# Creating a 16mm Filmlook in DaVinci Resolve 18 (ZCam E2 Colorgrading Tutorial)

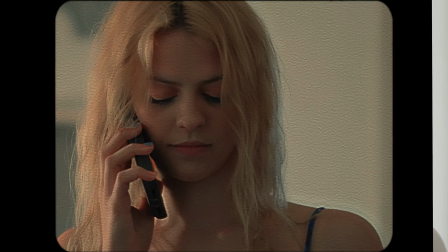Hey everyone, today we'll be looking at how to create a 16mm film look in DaVinci Resolve 18.
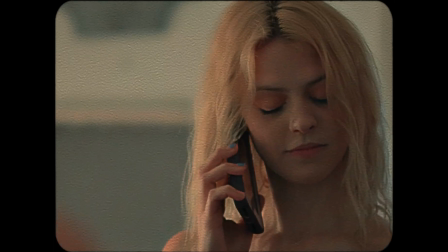We shot this take with a Lomo Oct 19 vintage lens, so there was already a lot of fine-tuned softness in the image overall.
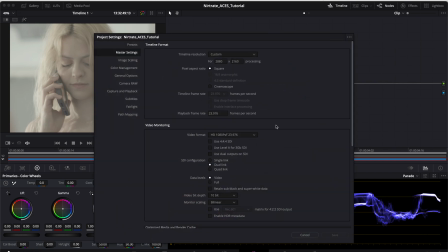We're going to grade in ACES CCT. In the project settings, under Color Management, select ACES CCT. Select ACES 1.3 under ACES Version, and make sure to checkbox Use Color Space Aware Grading Tools.
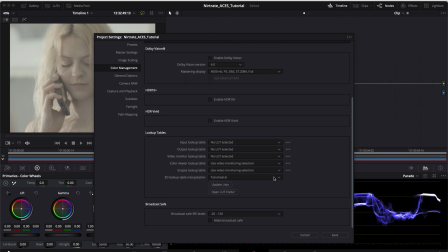Scroll down under Color Management section to change the 3D lookup table interpolation to tetrahedral. This is for finer detail on any LUTs you'll ever use on a grade. Before closing your project settings, go to Master Settings and under Timeline Resolution, select Custom,
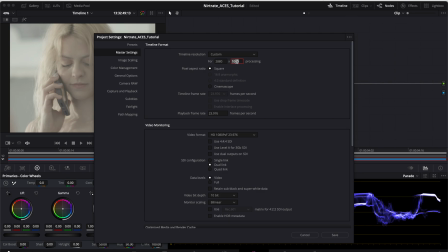then type in 2880 by 2160 under the dimensions for a 4x3 aspect ratio.
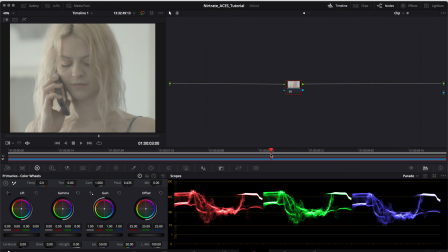Hit Save and we're ready to grade. In order to achieve a true 16mm look, we should probably add a 4x3 film gate. You can look for a PNG of this online, just make sure that its dimensions are relative to the aspect ratio we're using.
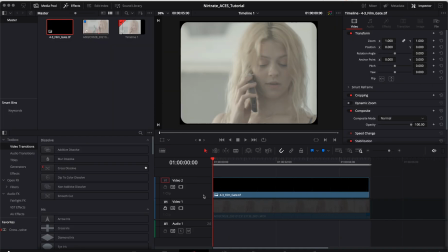Drag the file on top of our footage in the Edit tab, and set its blending mode to Multiply. Next, we're going to go to the Color tab and map out our nodes here. Create 7 additional nodes and label them as the following showed on the screen.
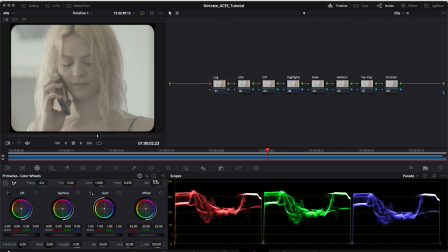Firstly, go to the Log node and bring down midtone density, back by -25% for a medium softness in the image overall.
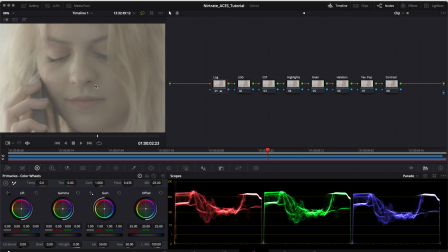It's definitely looking softer for sure.
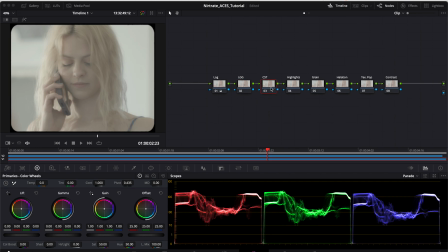Before hitting Lift Gamma Gain, we're going to work with the Color Space Transform node. We're going to do something a little weird here. Our goal is to take the ZCam Z-Log2 footage that we shot and trick Resolve into thinking it's Arri Log C.
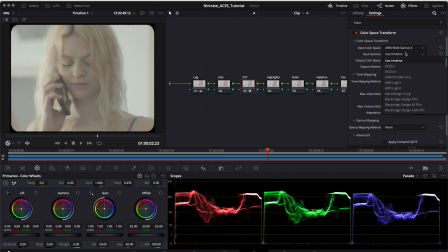Go to the Input Color Science and select Arri Wide Gamut 4, Arri Log C 4 under the Input Gamma,
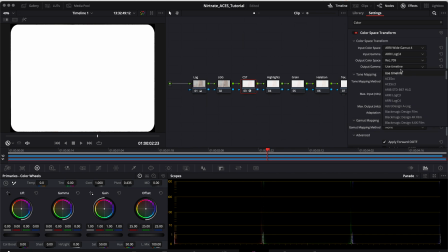and then Rec 709 under Output Color Space.
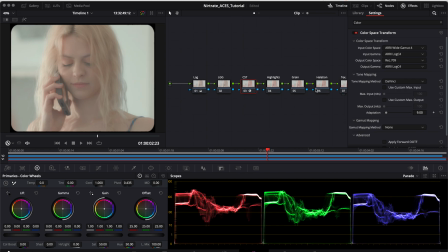Finally, make sure to set Output Gamma to Arri Log C 4 to round trip it back to Arri Log C. You'll notice we've created a lot of natural saturation in the log image. This is essential for the film look.
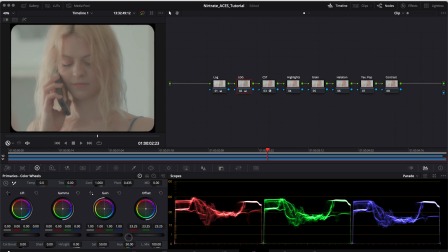Go to the Lift Gamma Gain node and play around with the offset wheel, bringing it down until your image sits in the mid-tonal range on the waveform.
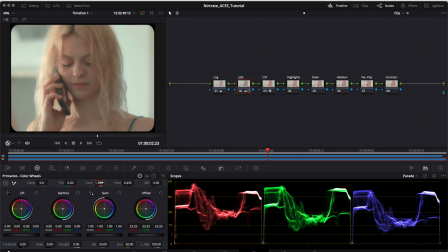Also add some more contrast around the higher range, keeping the pivot around the default mid-range.
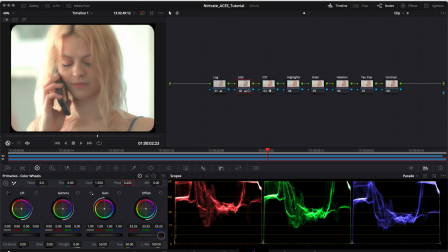Throughout this tutorial, we'll be playing with the Lift Gamma Gain node, pulling it back for exposure adjustments.
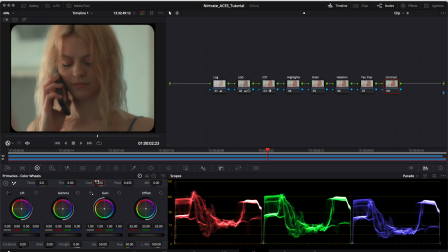Now we're going to look at the contrast node at the end and type in a slightly higher contrast value, bringing the pivot back to a higher range.
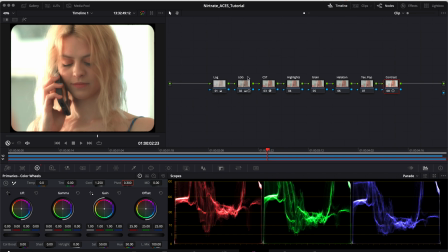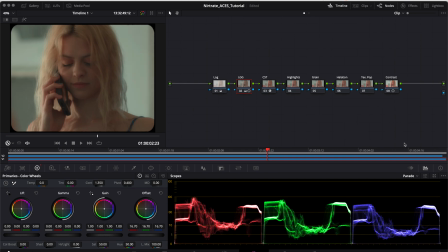In our Highlights node in the Qualifier section, select those highlights with the Luminance settings and the Eyedropper tool,
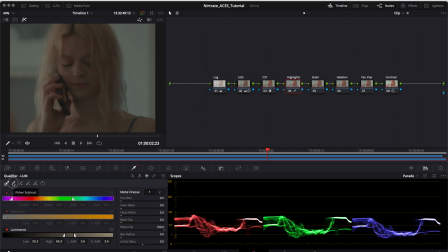taking away the midtones and shadows until just the tips of the highlights are selected.
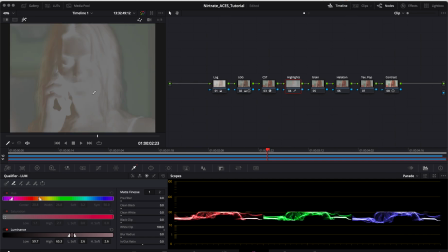Feather the selection and set the pre-filter to 0.5.